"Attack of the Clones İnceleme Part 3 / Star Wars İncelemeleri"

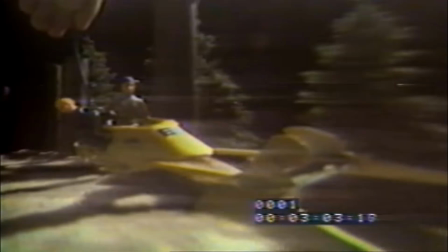Veya robot gibi görünen oyuncakların çubuklarla tutulmasını mekanik droidler olarak alıp klonların droidlerden çok daha üstün olduğunu söyleyen Lamasu'yla direkt
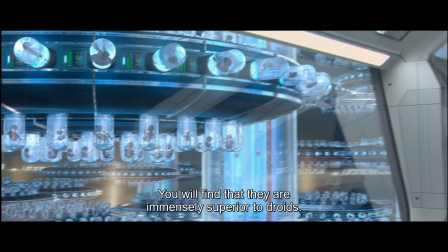prodüksiyon ekibi ve Lucas'ın gölge yansımaların çok daha üstün olduğunu söylemesi vs. Ama artık şu camdan atlayan Obi-Wan'ın akıbetine dönelim.
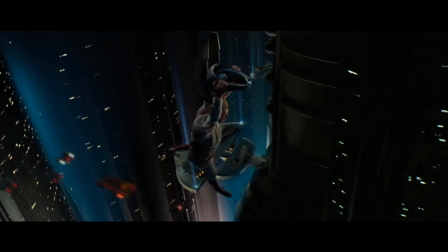Droide tutunan Obi-Wan makinayı kaynağına doğru takip ediyor. Ve film boyunca da bunu yapacak. Bulduğu küçük oku takip etmesi gibi bu makinada onu kaynağına götürüyor. Ki suikastçimiz yakalanmamak için droidi patlatıyor.
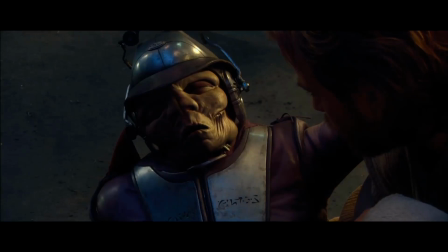Aynen Jango'nun yakalanmamak için onu öldüreceği gibi. Yani basamakta ne kadar yukarı çıkarsan çık tek karşılaştığın şey duyarsız bir şiddet. Aynı suikastçinin droidi indirmesi gibi Jango da suikastçıyı indiriyor. Bu demek ki bu suikastçinin Jango için bir droidden bir farkı yok.
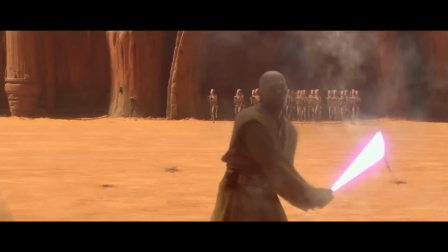Bir insandan çok bir makina. Ama Jango da o sırada droidlerle çatışan Jedi'ler tarafından öldürülecek.
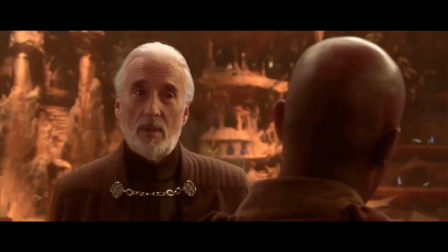Jango'nun o sırada takip ettiği Count Dooku'yu da Palpatine yakalanmamak için öldürtecek. Yani insanlık çoktan silinmiş. Herkes basamaklarda kendinden bir altta olana bir eşya gibi davranıyor.
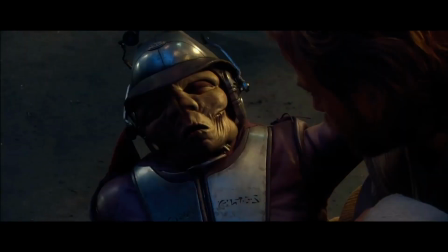Zam ona para veren Jango'nun, Jango, Count Dooku ve Kamino'luların onlar Palpatine'in eşyası konumunda.
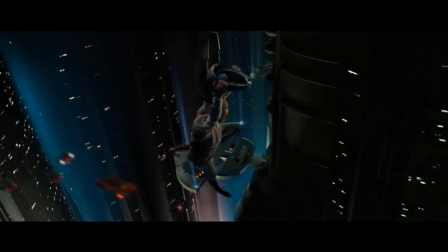Ve sahnede Obi-Wan kelimenin tam anlamıyla makinaya sıkı sıkı sarılmış. Dünya görüşünün muazzam bir özeti. Her zaman az önce konuştuğumuz sistemi o statü koyu korumaya çalışan konseyi dinleyen, politik kuşkuculuğuna rağmen ona söylenenleri yapan Obi-Wan işte. Sistemsel sorunlara rağmen her şeyin yoluna gireceğine dair o düşünce işe yaramıyor.
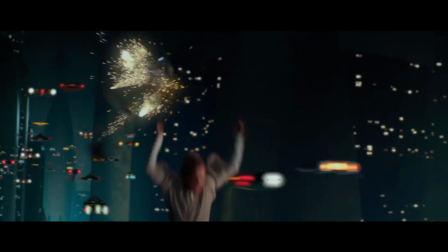Ve önünde sonunda o sistem o makine patladığında geriye tek bir şey kalıyor. Düşüş.
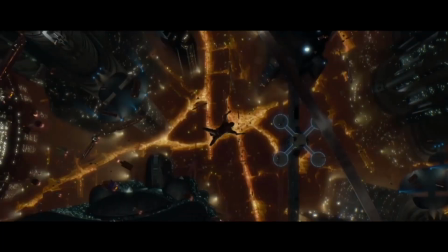Mavi yüksekliklerden kırmızıya düşüş. Ve bu sahnede aldığımız şey çok çarpıcı bir imge. Sanki yerden böyle lav taşıyor. Sanki şehrin kendisi cehenneme batıyor. Maviden kırmızıya.
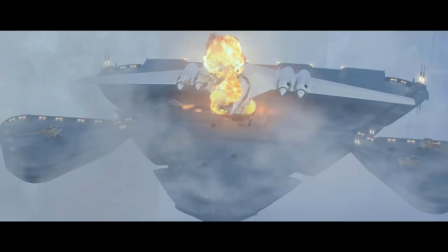Filmin açılışında konuştuğumuz o patlama gibi. O kırmızı elbette ayrılıkçıları temsil ediyor.
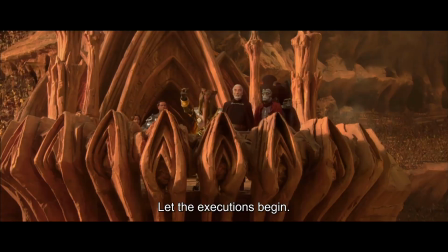Kırmızı gezegen Geonosis'teki ayrılıkçılar. O kırmızı galaktik cumhuriyetin temellerini sarsacak işte.
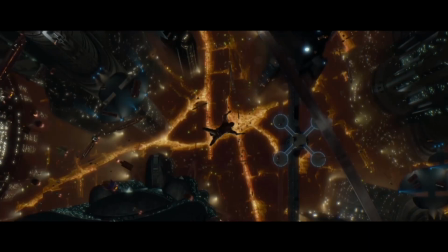Bu yüzden Coruscant'ın temelini yiyen o kırmızıyı alıyoruz. Ama tabi Star Wars'daki renk kullanımı için böyle tekil yaklaşımlar ortadaki resmi tamamen yansıtmıyor. O kırmızı önceden konuştuğumuz gibi aynı zamanda Sith'leri temsil ediyor ve onların temsil ettikleri şey olan duyguları.
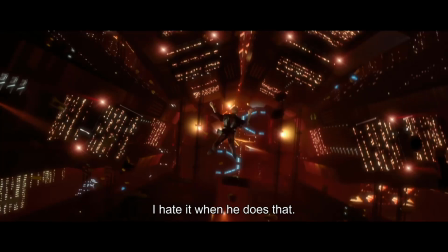Anakin'i içten yiyen o duygular ki Anakin'in de kırmızıya doğru düşüşünü alacağız. Anakin demişken kendisi hemen bir speed'e atlayıp Obi-Wan'ın peşinden gidiyor.
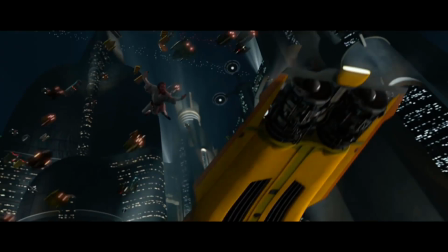Ve Obi-Wan'ın Gandark yuvasına düştüğünde olduğu gibi gidip onu kurtarıyor. Burada Obi-Wan'ın tek yapabildiği şey neden bu kadar geç kaldığını sormak.
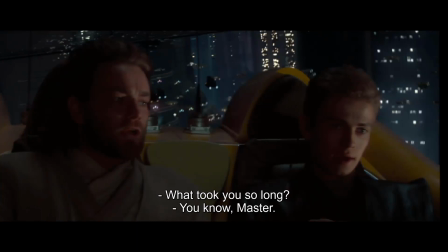Adam gelebildiği kadar hızlı geldi işte. Bir teşekkür etsen olmaz mıydı? Tabi bu sözleri duyan Anakin de takdir edilmediğine alındığını göstermemek için ''Aa işte bilirsin kendi stilime uygun bir speeder aradım.'' falan diyor.
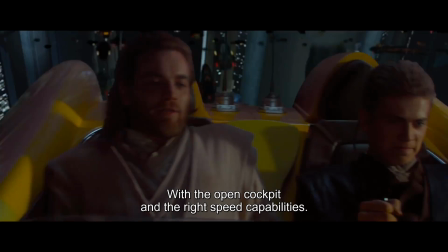Karşılıklı atışmaya başlıyorlar. Yaklaşımları söyledikleri falan yüzümüzü güldürüyor evet ama bütün bunların altında o karakter çatışması var.
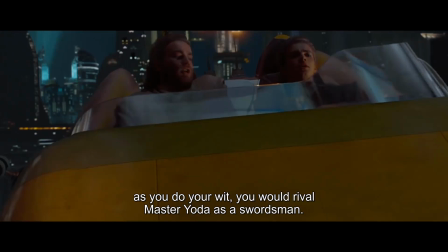Anakin gerçekten de kibirli. Ama Obi-Wan da gerçekten onu kıskanıyor. Obi-Wan'ın bu gücenmişlik ve hasedi Anakin'e yansıtması Anakin'in çok daha fazla risk alarak kendini kanıtlama arzusunu körüklüyor.
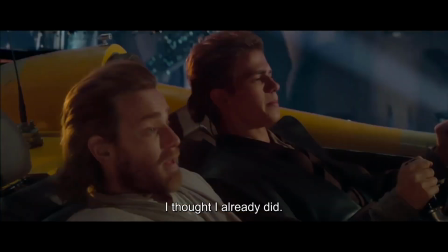Gerçekten de ne kadar iyi olduğunun Obi-Wan tarafından kabul edilmesini, teşekkürü, aferini alabilmek için kendi zihnindeki kendiyle alakalı imgesini onaylatmak için çırpınıyor. Obi-Wan'dan onay gelmedikçe ve hatta bu tarz bir tutumla karşılaştıkça daha da fazlasını yapıyor vs. Berbat bir döngü içerisindeler.
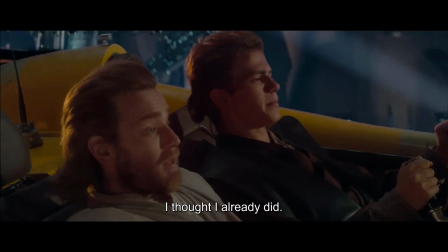Mesela tam burada Obi-Wan'ın sözleri üzerine Anakin ışın kılıcı konusunda Yoda kadar iyi olduğunu söylüyor.
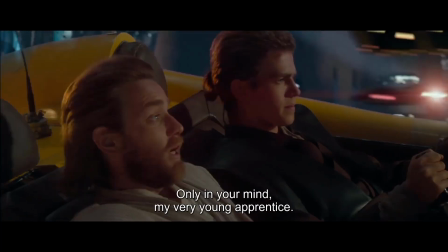Kendi zihninde Yoda'dan bile üstün. Ama Obi-Wan'ın bu sözlere tepkisi de kendi özgüvensizliğini yansıtıyor. Sen öyle san diyor evet. Buraya kadar haklı ve doğru olduğunu bile söyleyebiliriz. Ama bunu söyleyiş çektiği yaklaşımı özgüvensizlikle alakalı. Sen öyle san benim aşırı genç öğrencim.
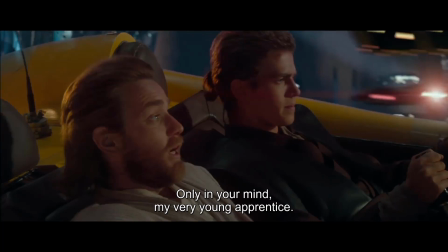Anakin'in aşırı genç olduğunun üstüne basıyor. Önceden genç öğrencim diyordu. Böyle bir şey duyunca dozu artırdı. Tecrübesiz olduğu için kendini bir şey sandığını, sanırsal olduğunu aktarmaya çalışıyor.
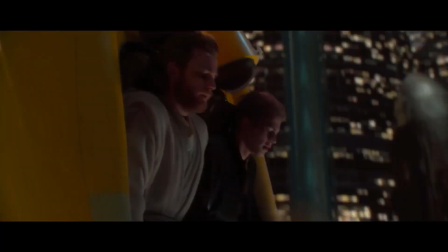Tabi bu konuşma sırasında ikilimiz kelimenin tam anlamıyla alçalıyor. Ve Anakin o Jedi reflekslerini kullanarak Obi-Wan'ı sinir ediyor.
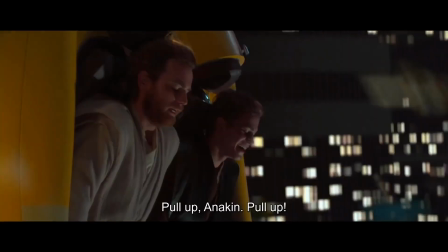Blaze de yüzünde bir gülümsemeyle hem yeteneklerini sergiliyor hem de Obi-Wan'ın yandaki tedirgin durumundan zevk alıyor.
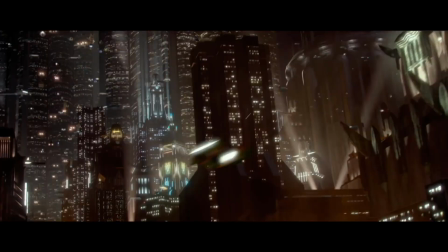Tabi bu kovalamaca sırasında şehrin farklı kısımlarından geçiyorlar.